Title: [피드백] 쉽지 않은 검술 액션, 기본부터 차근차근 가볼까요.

뭐 이런 느낌? 안녕하세요. 애니메이터 금손입니다.
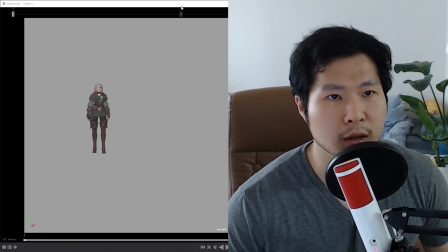11s
오늘은 검사 애니메이션을 피드백 드리겠습니다.
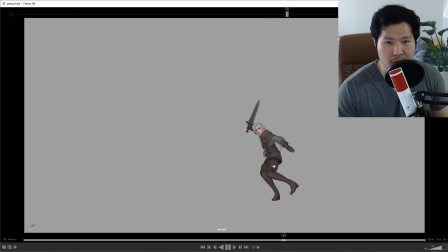17s
검사가 달려가다가 점프해서 검을 휘두르고 다시 또 검을 휘두르는 모션이거든요. 일단 전반적인 작업 진행량을 보면 스플라인을 푼 단계 정도로 생각하고 피드백 드리면 될 것 같습니다. 그러면 제가 우선에 피드백에 들어가기 앞서 애니메이션을 진행하시는 모든 분들께 하나 드리고 싶은 기본적인 세팅들을 말씀드리겠습니다. 우선 카메라를 메인 카메라를 꼭 세팅하고 작업해 주세요. 이게 모든 방향에서 보여주는 것도 중요하지만 메인이 되는 카메라도 하나 꼭 있어야 됩니다.
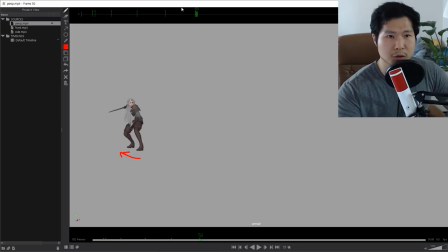57s
지금 여기서 보여주신 이 퍼스펙티브 뷰가 메인 카메라인 것 같긴 한데,
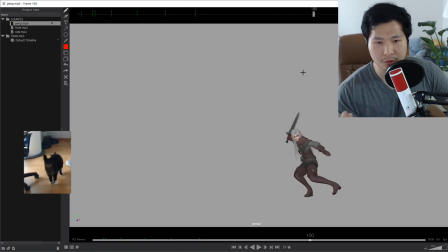65s
그렇다고 보기에는 약간 다가오는 에너지를 느끼기에 힘든 앵글입니다.
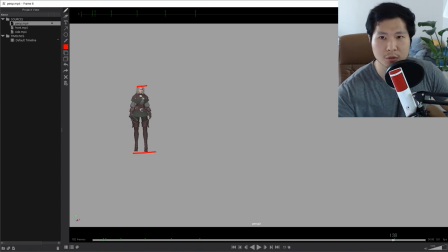72s
캐릭터 크기가 물론 많이 여기에 비하면 커져 보이지만 이 달려오는 거리에 비하면 좀 압축된 느낌이 있거든요. 이 카메라가 몇 밀리인지는 잘 모르겠지만 밀리수가
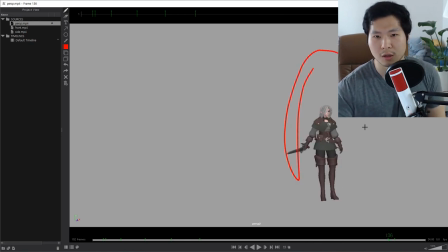84s
35mm라면 캐릭터와 카메라 간의 거리가 너무 멀거나 이 정도 다가왔으면 캐릭터가 한이 정도 크기에서 딱 마무리가 되면 에너지가 훨씬 세겠죠. 여기 작게 시작해서 탁탁탁 뛰어온 다음에, 그죠? 그래서 첫 번째로는 카메라, 메인 카메라를 하나 제대로 세팅해달라.
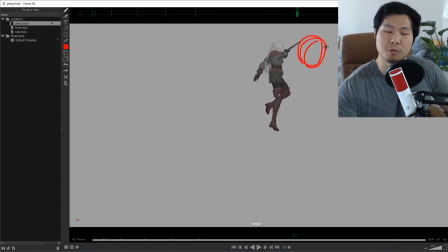100s
두 번째는 이 캐릭터가 타겟이 있어야 돼요. 뭔가 왜 이렇게 점프해서 여기를 때리는지, 아니면 뭐 장풍이라도 나가야겠죠? 둘 중에 뭐가 됐든 간에 보는 이로 하여금 점프해서 때려야 될 이유를 보여줘야 돼요.
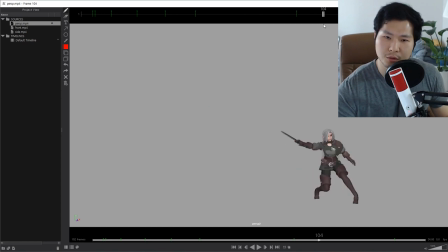114s
그러니까 타겟을 꼭 만들어야 돼요. 오브젝트로 만들어줘. 그게 없으면 그냥 혼자 춤추는 걸로 막 어쨌거나 혼자 춤추는 것처럼 보일 수밖에 없어요.
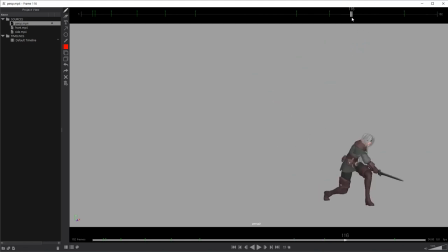122s
이때도 타겟이 뭔가가 있어야 됩니다. 타겟을 만드는데 너무 헤비하다. 그러면 정말 그냥 연습한다 치고, 이 캐릭터가 컨셉상으로 연습하는 캐릭터라고 치고 그냥 이렇게 덤이라도 세워두세요. 그래서 여기 점프해서 여기 한대 때리고 내려가면서 여기 한대 때리고,
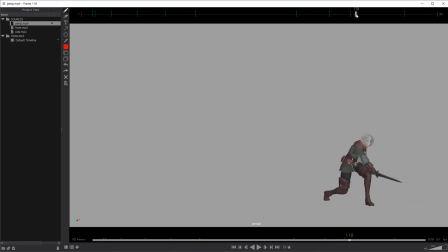140s
최소한 이 정도라도 돼야 되고, 이거보다 더할수 있으시면 뭐 몬스터, 뭐 공중에 떠 있는 몬스터든 아니면 점프해서 공격하는 몬스터든 있으면 베스트인데, 그건 너무 헤비하니까 땅땅 사실은
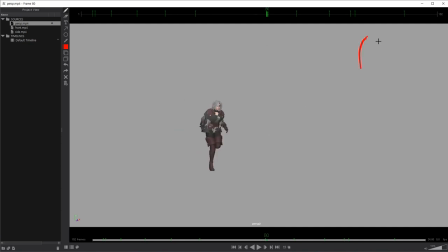155s
제가 만약에 이 장면을 구성한다면 굉장히 덩치 큰 오거 같은 게 이렇게 하나 있어서 점프한 다음에 그 오거에 뭐 상체 부위를 한대 때리고 착지하면서 다리를 끊어버린다거나,
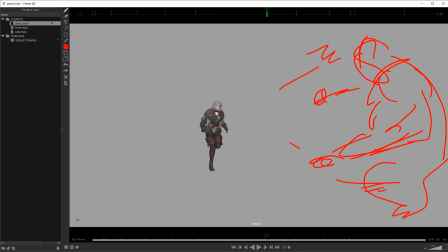171s
그러면서 오거가 쿵 하고 쓰러지면서 마무리가 되면 굉장히 이펙트가 강하겠죠. 그래서 타겟을 설정해달라.
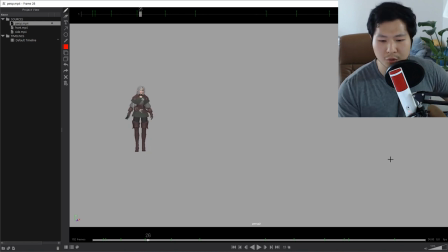179s
레퍼런스, 아까 얘기했듯이 이제 영상 들어가기 전에 전체 흐름을 보여줄 수 있고 전체 흐름에 맞게 디테일을 보여줄 수 있는 영상들이 준비된, 혹은 영상이나 뭐 포즈나 그림이나 뭐다 좋습니다.
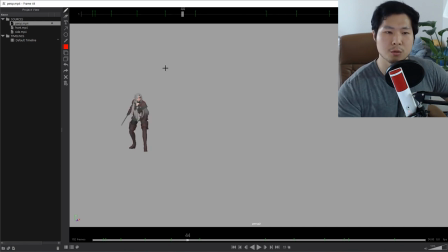192s
여튼 그 전체 흐름과 맞는 레퍼런스 영상 혹은 뭐 자료들이 준비를 미리 하고 그 다음에 작업에 들어가라. 그렇게 해야 자기 방향성도 맞고 피드백 주는 사람도 정확한 방향으로 줄수 있고 받는 사람도 자기가 원하는 방향으로 받을 수 있겠죠.
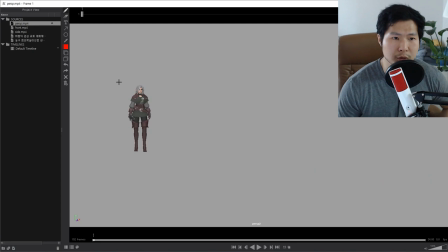209s
제가 영상에 나오는 이유는 제가 모션을 좀 몸으로 보여드리면서 설명하는 게 제일 쉽기 때문에, 그래서 영상 캠코더를 켰고요. 본인 또 이제 이런 자기 몸으로 찍은 영상 레퍼런스를 정리를 한 다음에 작업을 들어가시면 훨씬 더 용이하실 거예요.
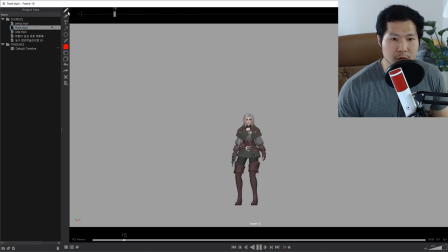224s
이제 처음 거, 요 부분이 제가 지금 왜 점프하는지, 요런 게, 이게 준비 운동 몸풀기 이런 건가요? 여유를 보여주기 위해서 캐릭터 의도를 알고 싶은데, 사실 그 부분에 대해서 전달받지를 못해서, 이게 조금 캐릭터의 몸풀기 후에 만약에 준비 동작인 거라면 처음
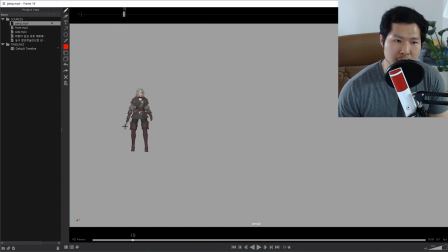241s
요 발을 바꾸는 자세에서 이미 준비 동작하는 느낌이 들기 때문에 이건 중복이 됐고요. 요 부분을 걷어내야 될 수도 있겠네요. 처음부터 이렇게 됐다면. 네, 이렇게 되는 게 리듬이 맞거든요. 딱딱 샥.